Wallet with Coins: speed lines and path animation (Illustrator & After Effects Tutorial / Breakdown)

hey guys we're gonna recreate this scene today in illustrator and then in after effects it's from an actual explainer video i'll leave a link in the description
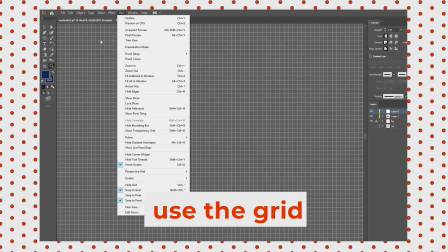[0:09]
if you haven't seen it yet the wallet is easy to design if you use the grid also make sure that the snapping is enabled as well
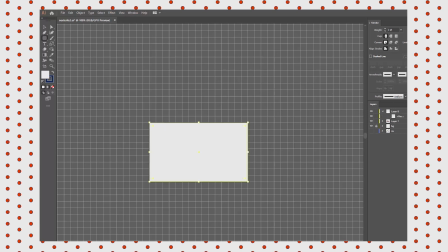[0:18]
you can customize the grid if you need to i start with a simple rectangle this will be the front side of the wallet.
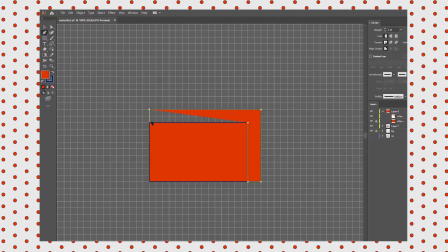[0:26]
Then let's create this shape. I don't know how you want to call it. It's the inside of the wallet where the coins will be dropping.
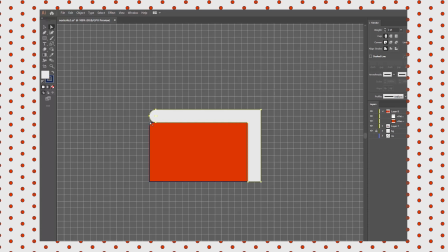[0:34]
I round the corners where required and reposition the points if I see I need to. Finding the best proportions is the key when you're designing that clean minimalist geometric style. Noting specific details and keeping recognizable proportions is all it's about.
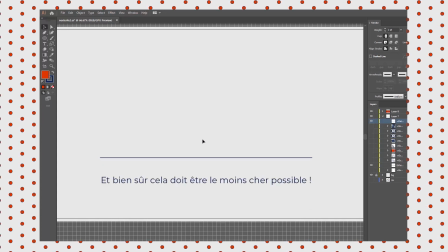[0:52]
The entire explainer video is text base, so I had to leave quite a lot of room for text, much more than is needed for simple captions.
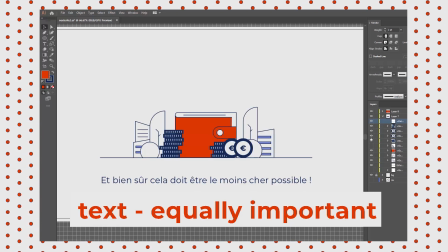[1:01]
I basically treat text as equally important element of the scene.
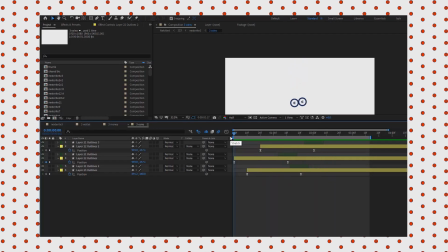[1:06]
In After Effects, as you see, the coins just move down from the top of the frame,
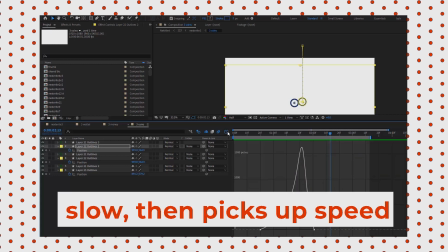[1:11]
and the movement in the graph editor where it is visible is slower when it starts and picks up speed
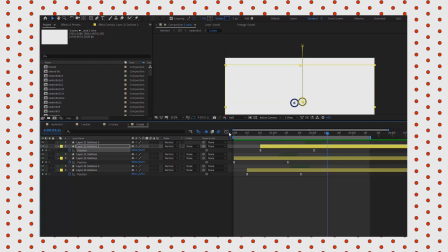[1:18]
towards the end because the longer an object is in free fall the higher its velocity that's physics
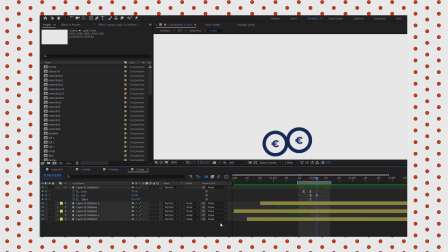[1:24]
right now let's animate the trails or speed lines we'll do that with the trim path i usually set the keyframes both for the
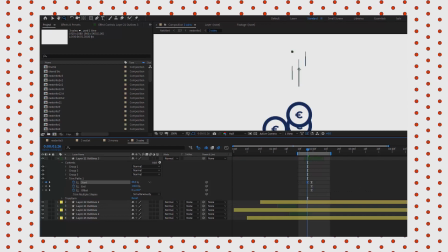[1:33]
end and the start somewhere in the middle of the timeline and then i go a few frames back and tweak the start parameter then i go a few frames forward and tweak the end. Let's see if it looks correct. I think they look good.
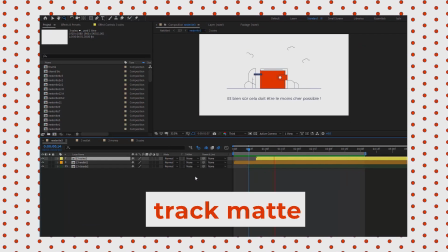[1:47]
When we go back to the scene, it's evident we need a track mat for the coins because they have to disappear in the wallet, right?
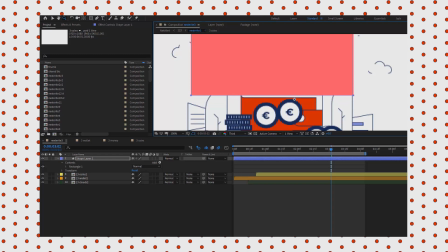[1:53]
So they should become invisible at some point. And that point is right when they hit that horizontal line on the wallet. So I create a simple rectangle and position it like so. It has to border with that line.
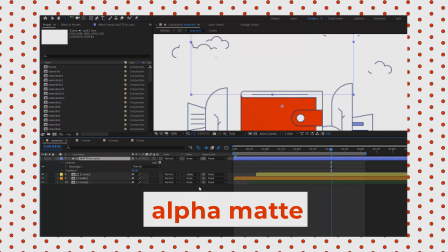[2:07]
And let's change the mat for alpha mat. Looks nice.
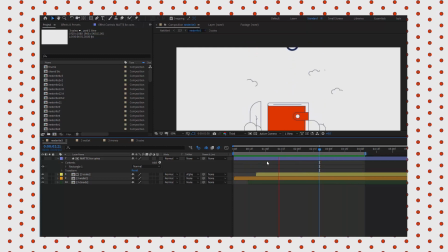[2:11]
Now the final touch, let's imitate that the wallet catches the coins and moves along inertially a bit.
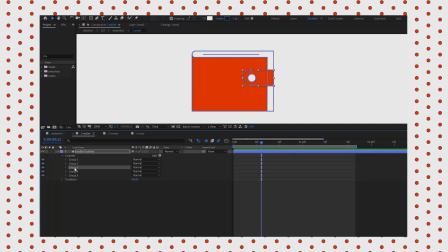[2:19]
It'll create the illusion that coins have weight that can impact another element.
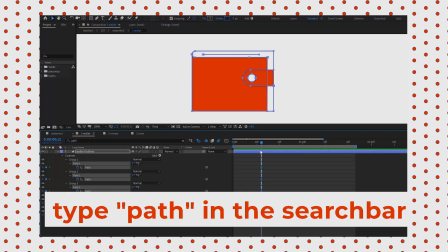[2:24]
Let's type path in the search bar and set the keyframes for every path we find here.
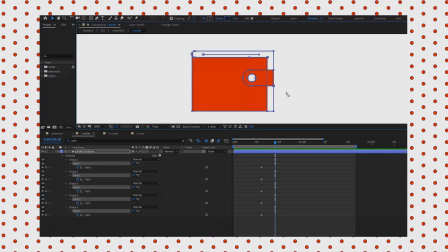[2:30]
Then we go several frames forward and using that white arrow, which is the selection tool, we select the upper part of the wallet and just move it down a few pixels using the keyboard arrows. Then going a few more frames forward again, we move the upper part of the wallet back to its place.
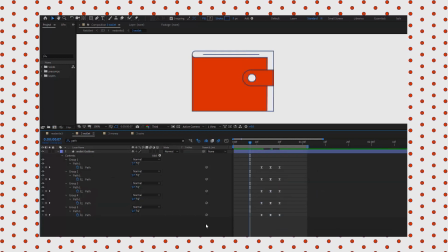[2:49]
So at the end, we should have this tiny motion. The wallet kind of dips down and then jumps back up.
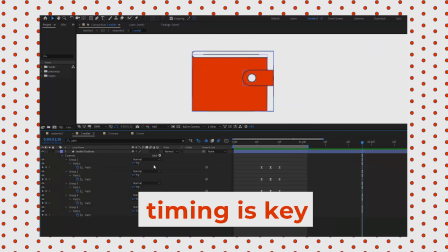[2:55]
And now again, we need to find the correct timing for this little path animation. It has to happen when the coin hits the wallet.
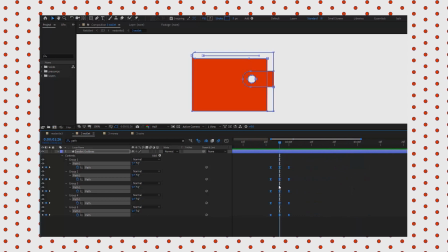[3:03]
The keyframes in the middle stand for the dip, so they should be positioned when the coins hit the wallet. These two actions must happen simultaneously. Let's check if the timing is correct. I think we did a great job. Give this video a like if it was useful, subscribe to the channel, and I'll see you in the next one. Bye!